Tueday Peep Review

And again, everything is labeled out really nicely. We have the action note here, Peep about to walk out of frame, and Peep walking out of frame. So that's all good. So again, it says that he's walking out of frame,
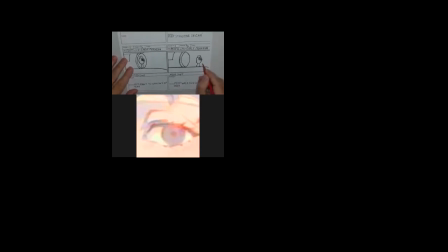(4:26)
and if we want to visualize that and communicate that really well, we'd have an arrow in red and put out, if that's what the intention is. So that's all good. From a drawing point of view on here, the only thing that I would be cautious of is, and hang on, I'm going to be letting people as I see them popping up, is that here's the ground plane. We've just got a single line and the can sitting on that line, and Peep walking on that line. if we take a look at the background up here in scene 2, we kind of want to replicate that. So, we've established the horizon line or the hill line here and where it is on the can. That should carry over into this shot. So, that line should be here on those scenes and not here. Well, this line anyways, that's the line of the can, to make sure that works well. And, maybe we'd see a bit of that bush that we'd see here. So the idea here as well, I'm kind of between things. If we look at this framing, that is when we draw, scene 3,
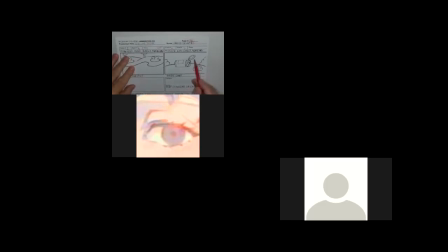(5:37)
when we look at scene 2, we're looking at the framing. So we've cut in this close. So if we take that rectangular HD format, which is that
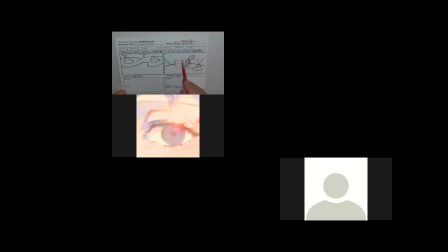(5:57)
16:9 ratio, and if we cut in, what we see here in this frame is what we should be seeing here. And that's why I'm saying that line should be up here. But it works better aesthetically and communication-wise not to have a line right here and having the character walk on it.
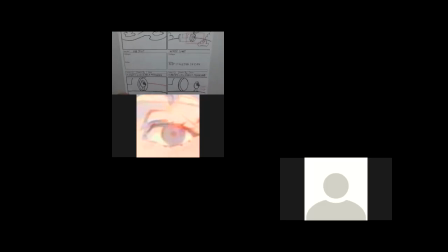(6:17)
Okay, so just things to be thinking about as you work on stories from this point onward. That you don't have to put this line here. It's just the thought process is when you're going to do a close-up, think of what would be in that shot and replicating it here and being consistent.
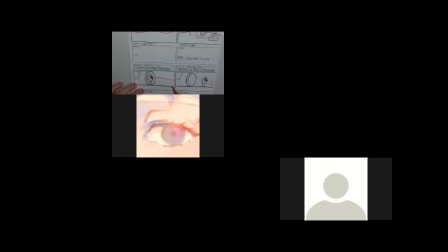(6:35)
That's why I say I'm put a little bit of that bush in here too, just so that we have the continuity. It cuts cleaner when you do that. It hooks up and just makes it much easier to follow.
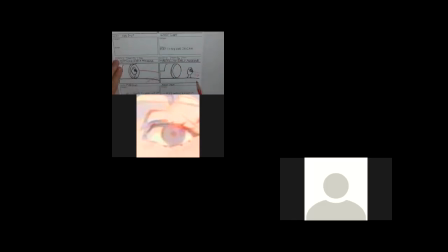(6:50)
Okay, so what's great about this, we have scene 3, we got 2 of 2, so we know now that I'm going to turn the page that it's going to be a new scene. I'm already anticipating it's going to be scene 4, which is great. That's what we need to take a look at.
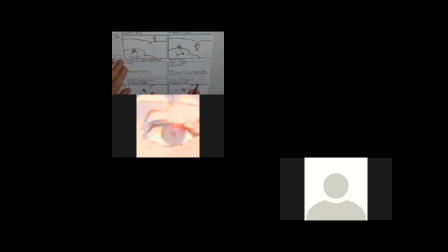(7:05)
And now that I go here, we are in scene 4. So again, 2 of 6, which is great. Names there, the production titles there is replicated, which is good. We have scene 4, and that says it's 1 of 2 poses, which is great.
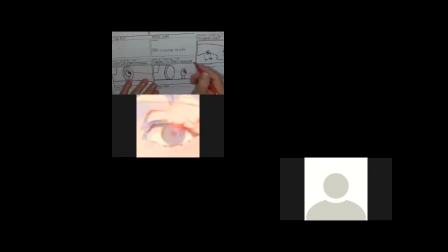(7:23)
Yeah, let me go back. Thing that we have to watch out here is the transition is cut. And that's just reinforcing that, if we're at 2 of 2 or 3, we're going to be going to a new shot.
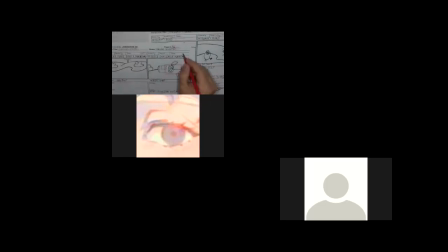(7:36)
The camera's going to move, so we're going to cut. Same up here. I should have indicated the cut here as well. Same as we had there. So it seems repetitious, whatever, but repetition's a good thing, and reiterating things to be very, very clear is good as well.
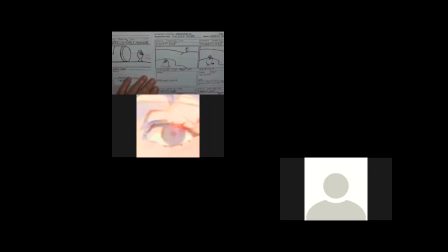(7:57)
So here, which is nice, is that we have, let me get this lined up, Quack's Pond. We see Quack. Yeah, maybe nice if we had some foliage from the designs or whatever.